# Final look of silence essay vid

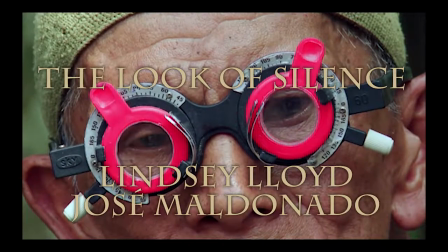Hi, I'm Lindsay Lloyd,
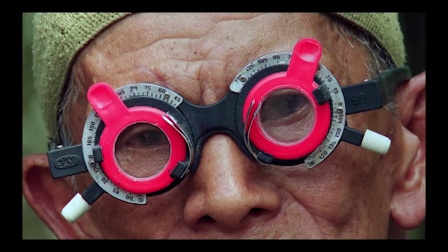And I'm Jose Maldonado. and thanks for joining us today to consider some perspectives of video editing in the documentary The Look of Silence.
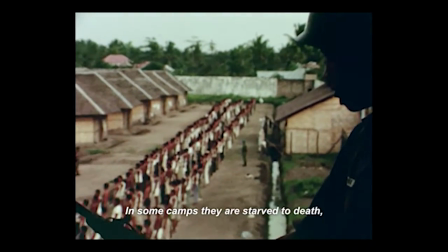The survivors in various ways. In some camps, they are starved to death or released periodically to be killed by the local citizens.
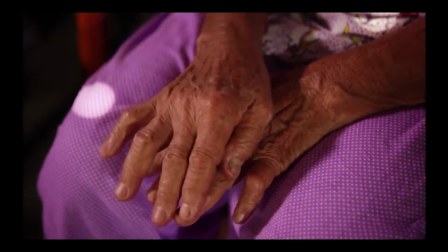First, Jose will give you a little bit of insight.
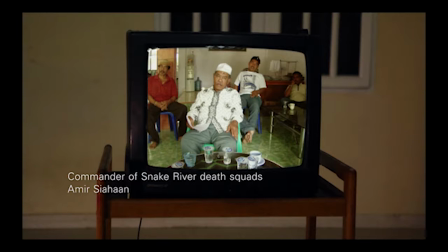This film is about the killings that took place during the 1960s Indonesian genocide and was awarded the Best Documentary Feature. The director, Josh Oppenheimer, was also known for his Oscar-nominated film The Act of Killing in 2012.
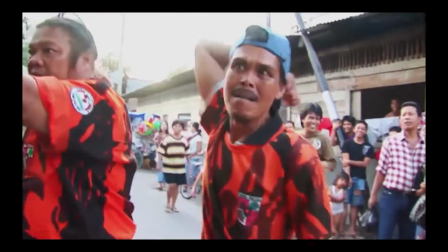2 years later, Josh incorporates what seems to be footage from The Act of Killing,
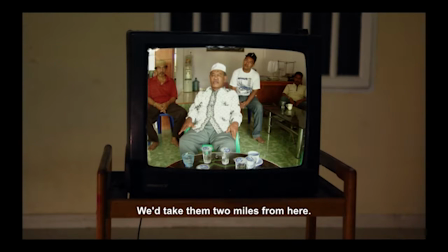which includes the man who killed a middle-aged Indonesian man's brother. This man, Adi, unfortunately never got to meet his brother,
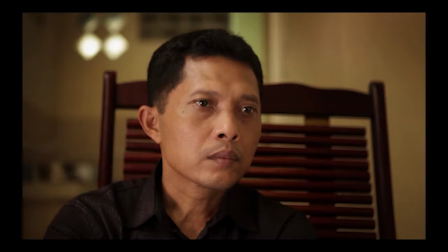because he was brutally murdered during the purge of communists by the Indonesian government just 2 years before he was even born. Throughout the film, Adi visits some of the killers who took part in the genocide and gets closer and closer to meeting his brother Ramli's actual killer.
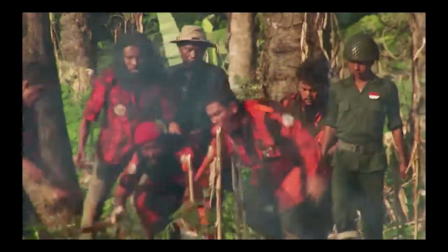Even if you haven't seen the film, it proves to be deeply saddening. I know, it's a lot to take in.
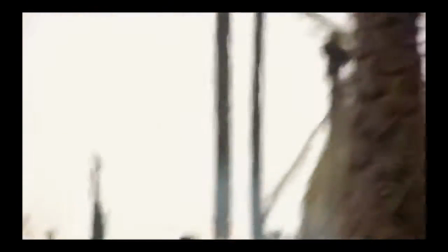So let's focus on some of the reasons why this film was awarded Best Documentary Feature, shall we?
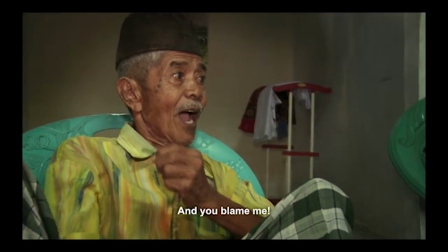One main topic I would like to consider would be the transitions throughout the film.
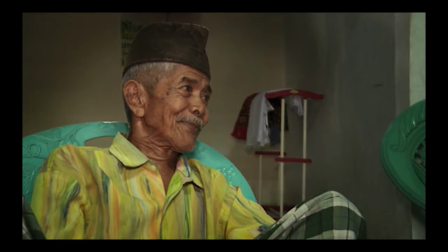While interviews are taking place, more and more gruesome truths are being discovered.
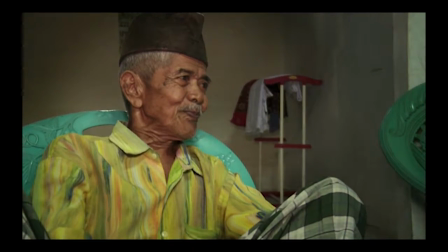Despite this,
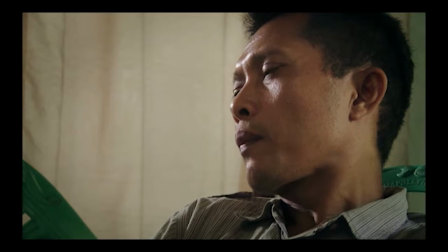editor Niels Pog Andersen decides to lighten the mood in between harsh information with lovely landscape nature shots.
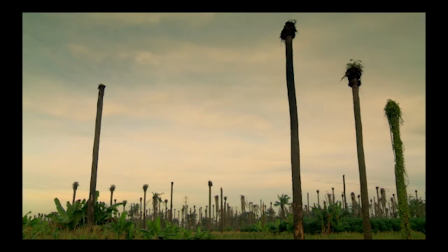This is seen consistently throughout the film, providing a sense of easement between heavy conversations that Adi is having with
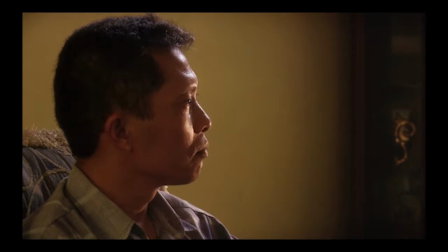high commanders and generals about the over 1 million killings that took place.
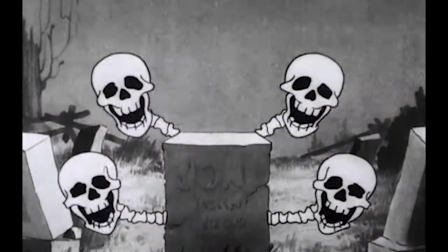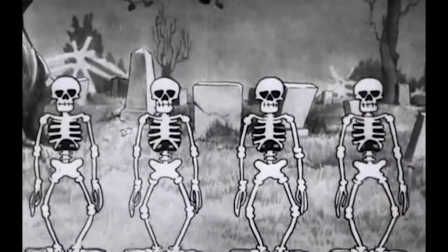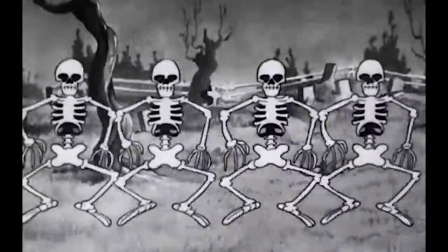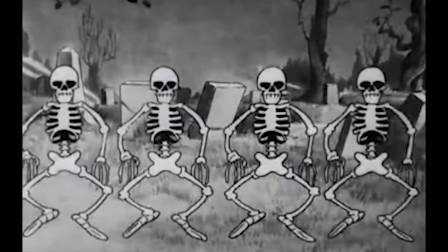Hold on a minute, Lindsay. Let's go back for a second.
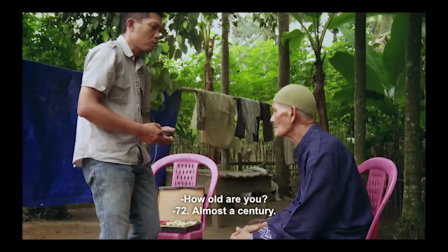Adi was able to have these deep political conversations with high-ranked politicians and commanders because he was an optician.
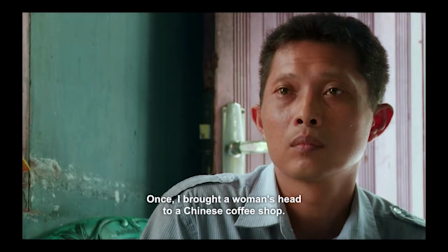He sold and prescribed frames and lenses for people who needed glasses.
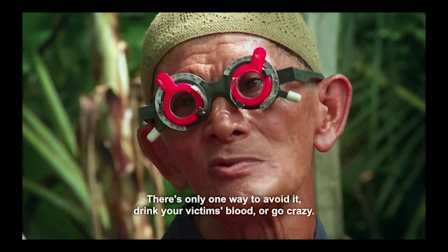He was crafty in his way and uncovering secrets through conversation.
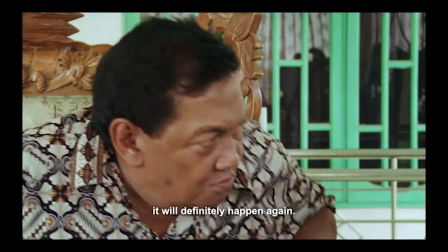Sometimes the interviewee would catch on, get angry or offended, or brag about events that took place.
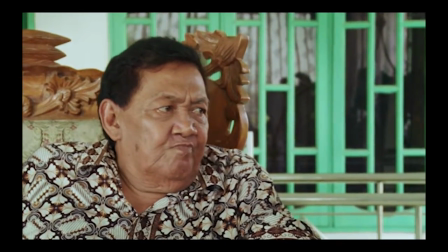Anyways.
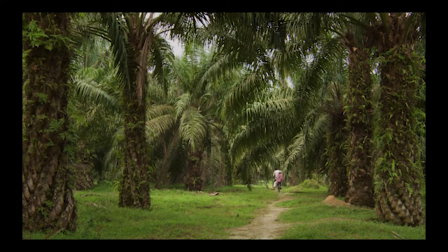You're right, Jose. That is a good point you raised for our audience in order to understand how Adi is talking to high-ranked officials in the first place. I was also able to notice throughout the film that after a transition,
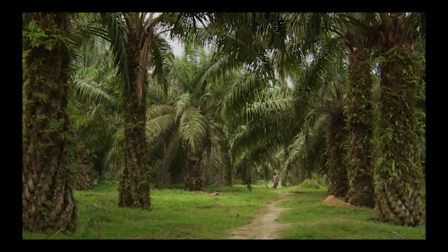the editor usually chose scenes at the beginning of a sequence that were largely zoomed-out shots and followed them up with close and personal shots.
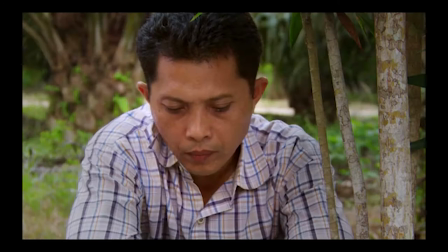I think that this may have been a way to ease the audience in and out of different conversations, allowing the presentation of different relationships to be fully revealed.
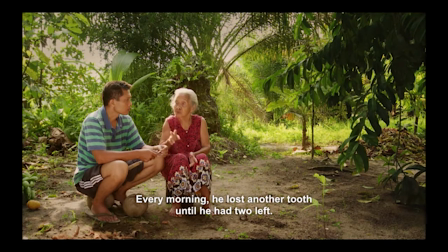For example, when he speaks with his mother, you can see her and her surroundings entirely.
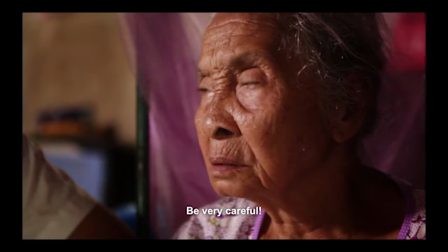As the conversation develops, a zoomed-in shot follows, showing the expressions and emotions that certain individuals portray.
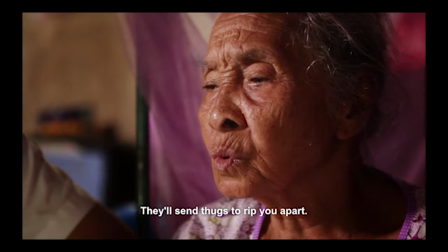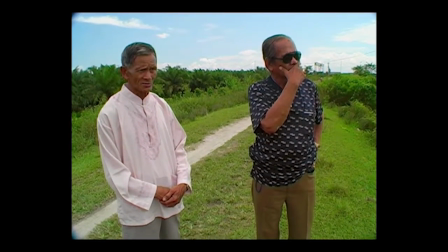A similar example is Adi's conversation with one of the high-ranking commanders.
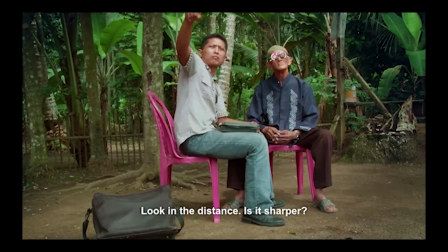It's zoomed out, then close up,
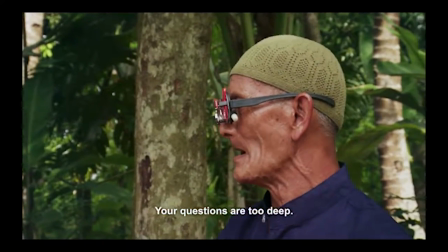and allows the audience to engage in the controversial intensity by recognizing the strong accompanying emotions.
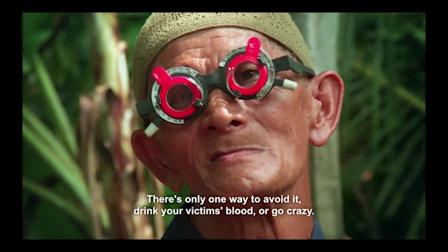These emotions are even more intensified when the camera pans from Adi to the killer,
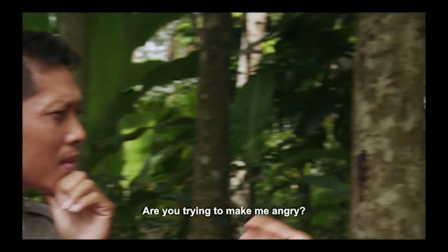then back again, and sometimes back again, and believe it or not, back again.